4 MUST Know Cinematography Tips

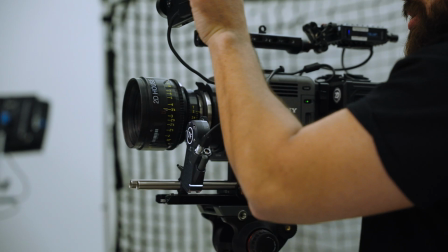0:03 Over the years of working as a commercial director of photography, I've picked up a lot of tips and tricks that a lot of people aren't talking about. We're going to talk about those today and unveil the curtains so you can start making better decisions as a cinematographer.
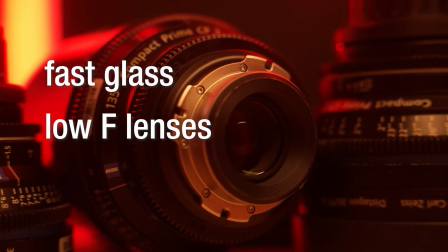0:18 Everyone is told to invest in fast glass or lenses that have low f or t-stops.
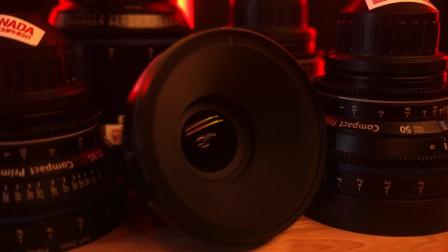0:23 Although this is true, a lot of people get carried away by shooting their project with the lowest aperture they can. One of the biggest misconceptions when working with lenses that have low t-stops is to shoot wide open.
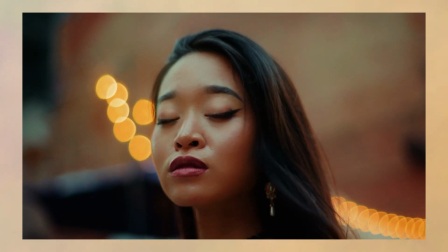0:33 This gives you a very limited depth of field, which is good in some cases, but sometimes and most of the time it can work against you.
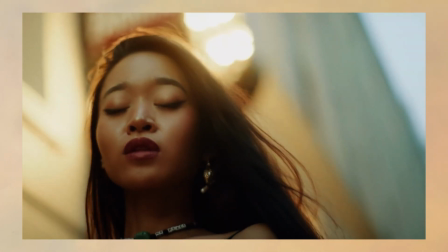0:40 This means that only a very small part of your image is going to be in focus.
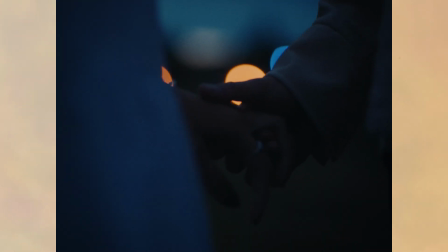0:44 This gives you a very pleasing image, but dependent on the subject matter, this shallow depth of field is generally not needed.
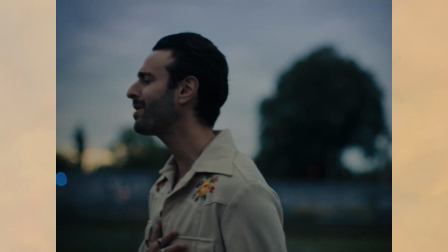0:50 Also, if your subject moves even slightly, this could end up out of focus. I'd rather get a good performance out of my talent where their actions are in focus, not nerding out and trying to shoot at the lowest t-stop I can.
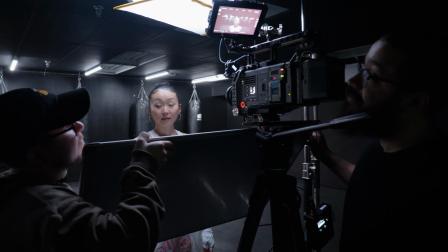1:00 I like to stay in the range of shooting my aperture at T2.8 to T4.
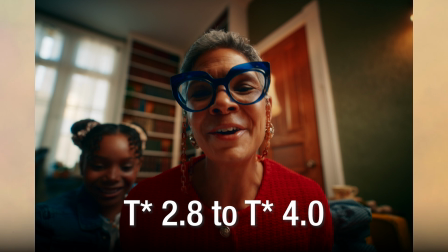1:05 This is the sweet spot for my work, where I'm shooting a lot of faces with wide lenses, big camera movements, and then just the general commercial feel.
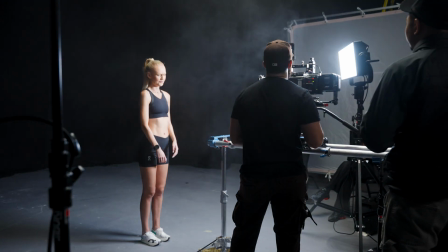1:12 But there are still situations where I shoot wide open. The first is where I need an extra stop of light to properly expose my image.
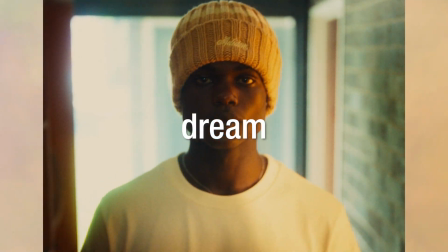1:19 And the second is when the creative calls for it. This is usually in a dream, flashback, or a scene that requires a very dramatic feeling. And this goes back to what it means to be a cinematographer, that context is everything, especially when executing a director's vision.
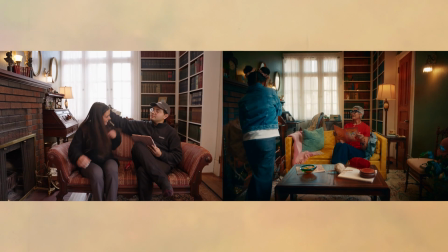1:33 Speaking about bringing a director's vision to life, another technique that I wish I knew earlier was pre-visualization, or previs for short.
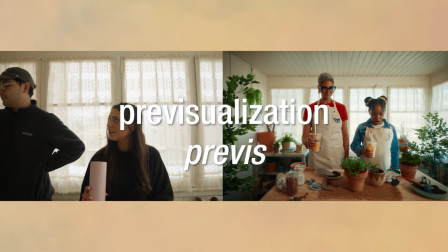1:41 It's the process of planning out your shots and sequences before stepping on set, and it's a key part of making sure everything runs smoothly during your production. As a cinematographer, I spend most of my time in the pre-production process, and having this mindset has changed everything.
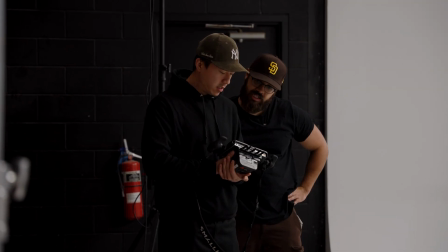1:56 Pre-visualization helps ensure that you and the director are on the same page.
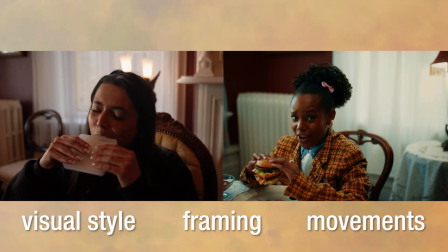2:00 By mapping out a visual style, framing, and movements in advance, you can get a clear understanding of how to tell the story visually.
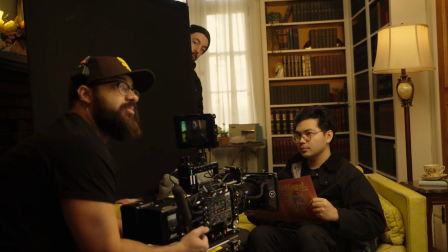2:06 This not only saves you time, but also avoids confusion later on set, when decisions need to be made quickly.
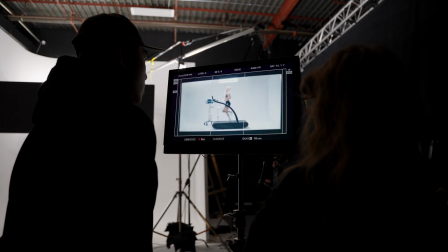2:12 When you arrive on set with a clear, pre-visualized plan, you spend a lot less time figuring out shots on the fly and more time focusing on the execution.
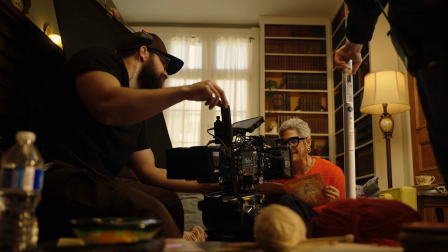2:20 This can be especially valuable when you're working with tight schedules and limited resources. Scheduling and limited resources is something that everybody deals with on every level of production.
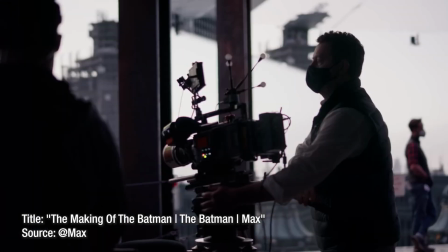2:32 Whether you're a one-man band videographer to a Hollywood movie cinematographer, when it comes to gear, sometimes it really doesn't matter.
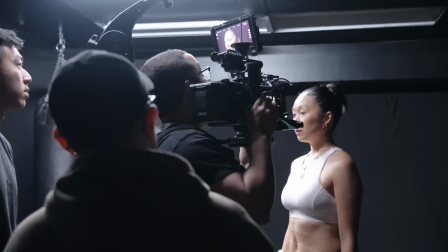2:40 In my situation, I like to shoot my commercials on the Sony Venice as well as the Sony FX3.
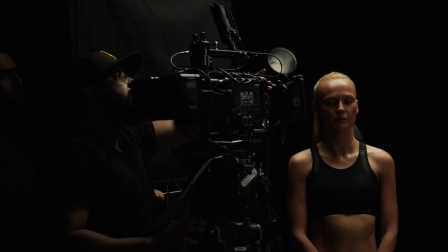2:45 You would think as a cinematographer, I would prefer to shoot everything on the Venice for its superior image quality as well as features. But the funny thing about these two cameras is that I prefer to shoot on the Sony FX3 the majority of the time, just because of how easy it is to use.
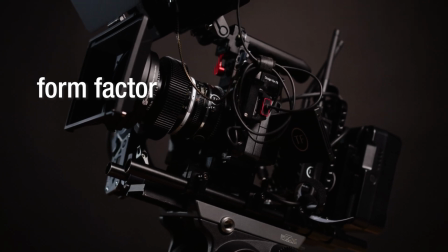2:59 This is mainly due to its form factor, adaptability, and ease of use.
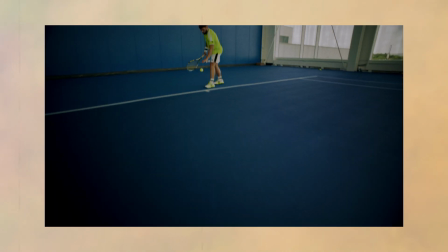3:04 I rather get a variety of interesting shots because I am using a camera that can fit anywhere and easily
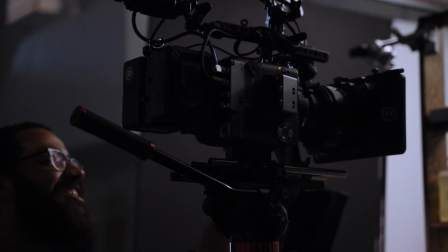3:09 swap between multiple setups than get fewer shots on a camera that gives me maybe 10% of a better image.
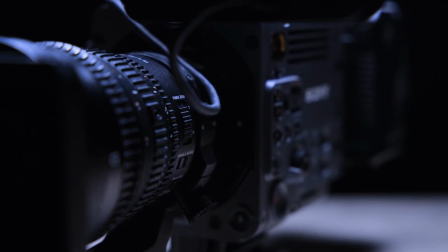3:15 When looking at the relation of camera and price point, it's a flattening curve because as you go up in price,
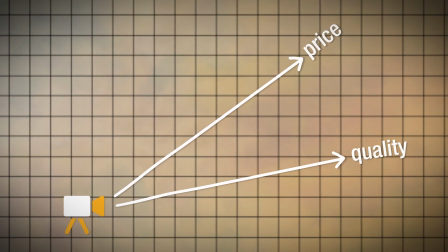3:21 codecs and features do get better, but only by a small percentage. And there are so many affordable workarounds to this. I'm not going to be a part of the general population that says gear doesn't matter, but I'm going to say that the right gear does. And this is only done by research and also experience.
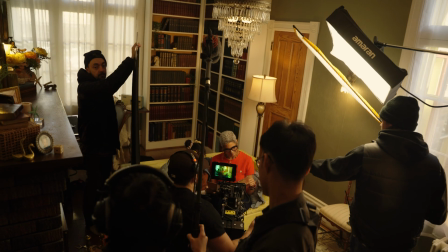3:38 Now, this tip is more about technical execution. When it comes to lighting, one of the most powerful techniques you will use is wrapping the light around your subject.
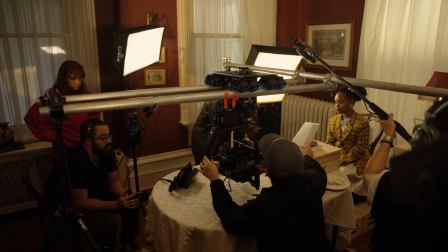3:47 This method goes beyond just a single key light.
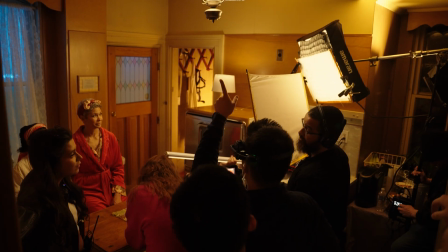3:49 Instead, it's about creating a more natural, dynamic look by using multiple light sources to soften shadows as well as give your subject dimension. I remember when I started and I was using a 3-point lighting setup, and I remember saying to myself that this felt very unrealistic. And this was due to my key light of my subject.
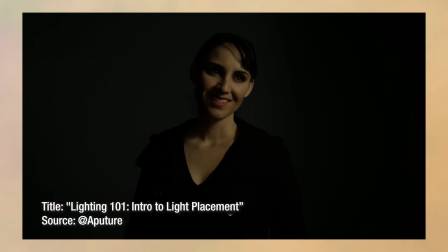4:06 A single key light can often produce harsh shadows and contrast, which might work in some scenarios, but it can look unnatural in others.
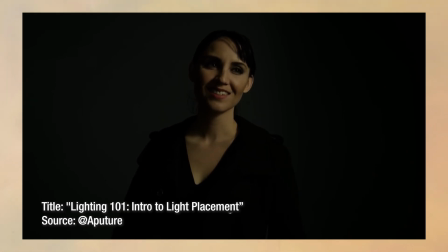4:13 By adding additional light sources, you can control the shadows,
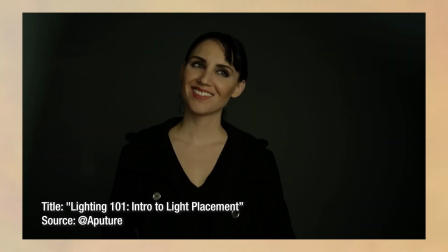4:16 filling in the area of the subject's face or body to give it a more three-dimensional appearance, while maintaining a sense of realism.
Realism is key when it comes to cinematography, and let's look at an example to actually demonstrate that.
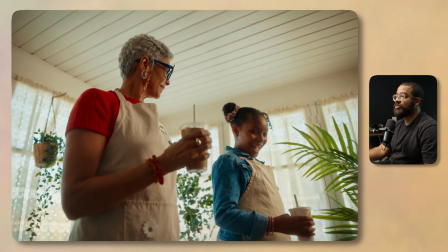4:28 Here is a perfect example of this because it has two lights in play acting as my key light.
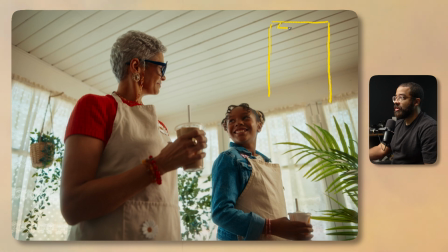4:33 In this room, we are very fortunate to work with a lot of windows, so they are in the back as well as all along the side. And then outside these windows, as acting as my main key light, I have an aperture 1200D hitting all those shears and basically painting my room as well as painting my subject.
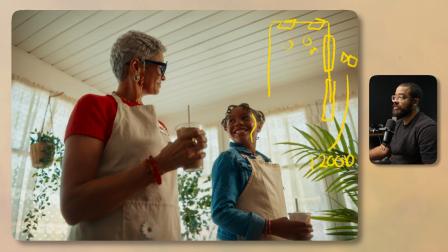4:52 So the light that you see here on my subjects is this harsh edge light that you see on the subjects as well as painting the other subject's face. What I was missing was more wrap around the face, and this is the perfect example of wrapping your light.
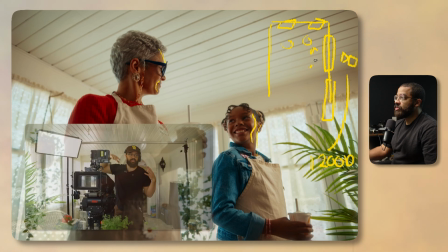5:05 So to wrap that light around, I used a panel light with a softbox,
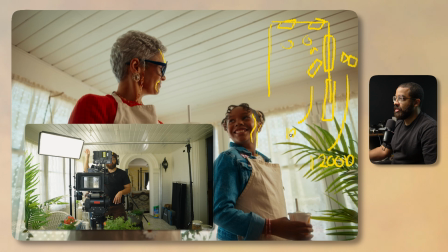5:09 and this is a Pavo Slim 120B, and this was set to a warmer color temperature.
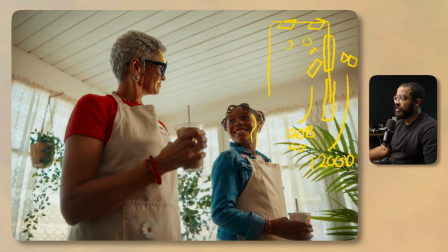5:15 I believe I had this at 4000 because I was working with darker skin tones. 1200D is set to 5600 Kelvin to emulate daylight, and I wanted to wrap that warmth because I was working on a McDonald's commercial, and this was supposed to feel very warm, especially on the skin tones.
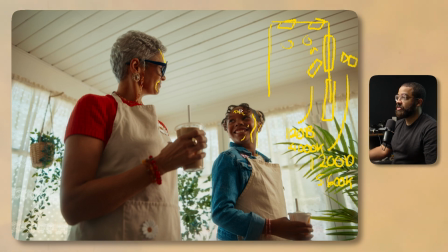5:31 And what that light is doing is adding a bunch of fill on my face. This is a very commercial look, and you have to ask yourself about contrast ratios. And this was a very low, very flattering contrast ratio. So I'm basically taking that sunlight from outside, hitting my subject, and then wrapping it around my subject with that panel light.
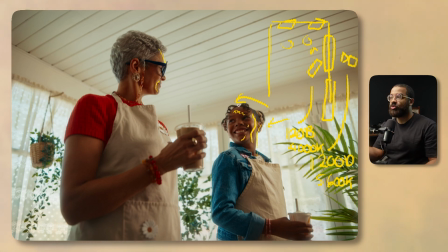5:51 And this is a kind of a cheat code that I figured out when really lighting my subjects and figuring out what was missing.
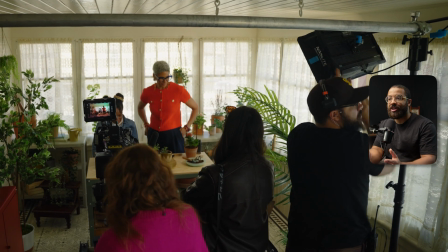5:58 I remember walking in a lot of scenarios and just putting up one light and that being my main key light.
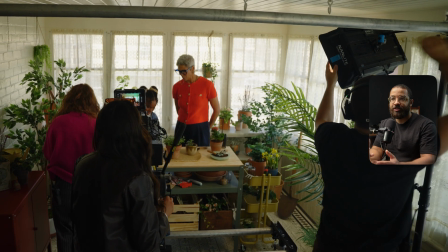6:03 And then I knew that there was something missing because although that my subject was lit, it was very flattering.
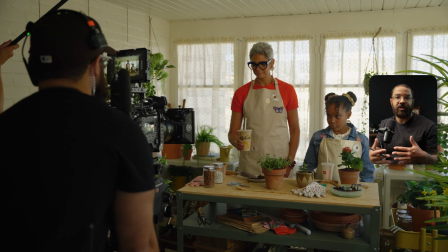6:09 There's no 3D dimension. I like to look at my image when it comes to lighting, especially in layers and wrapping around my light.
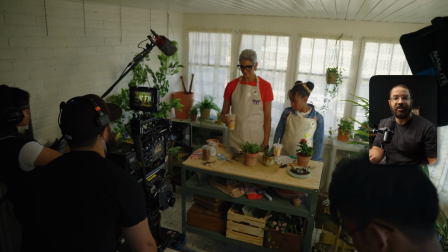6:15 And once I started doing this with 2 lights,
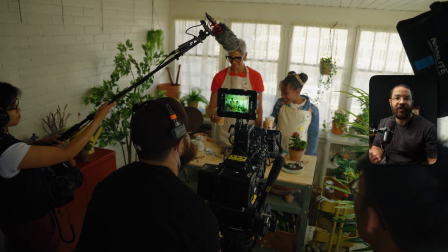6:17 I started to do it with 3 or 4 or whatever I had available to me and started working and looking at my image in layers.
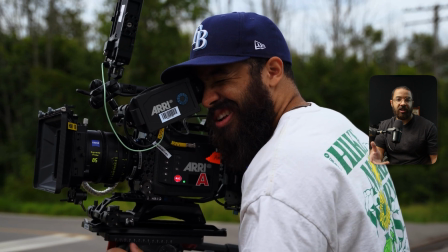6:24 These are the tips that I wanted to share with you because I wish I knew these things when I started my cinematography career and started making the transition from a videographer to a director of photography.
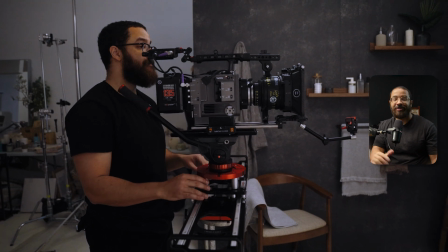6:32 I hope this helps. Subscribe for more, and I'll see you in the next video.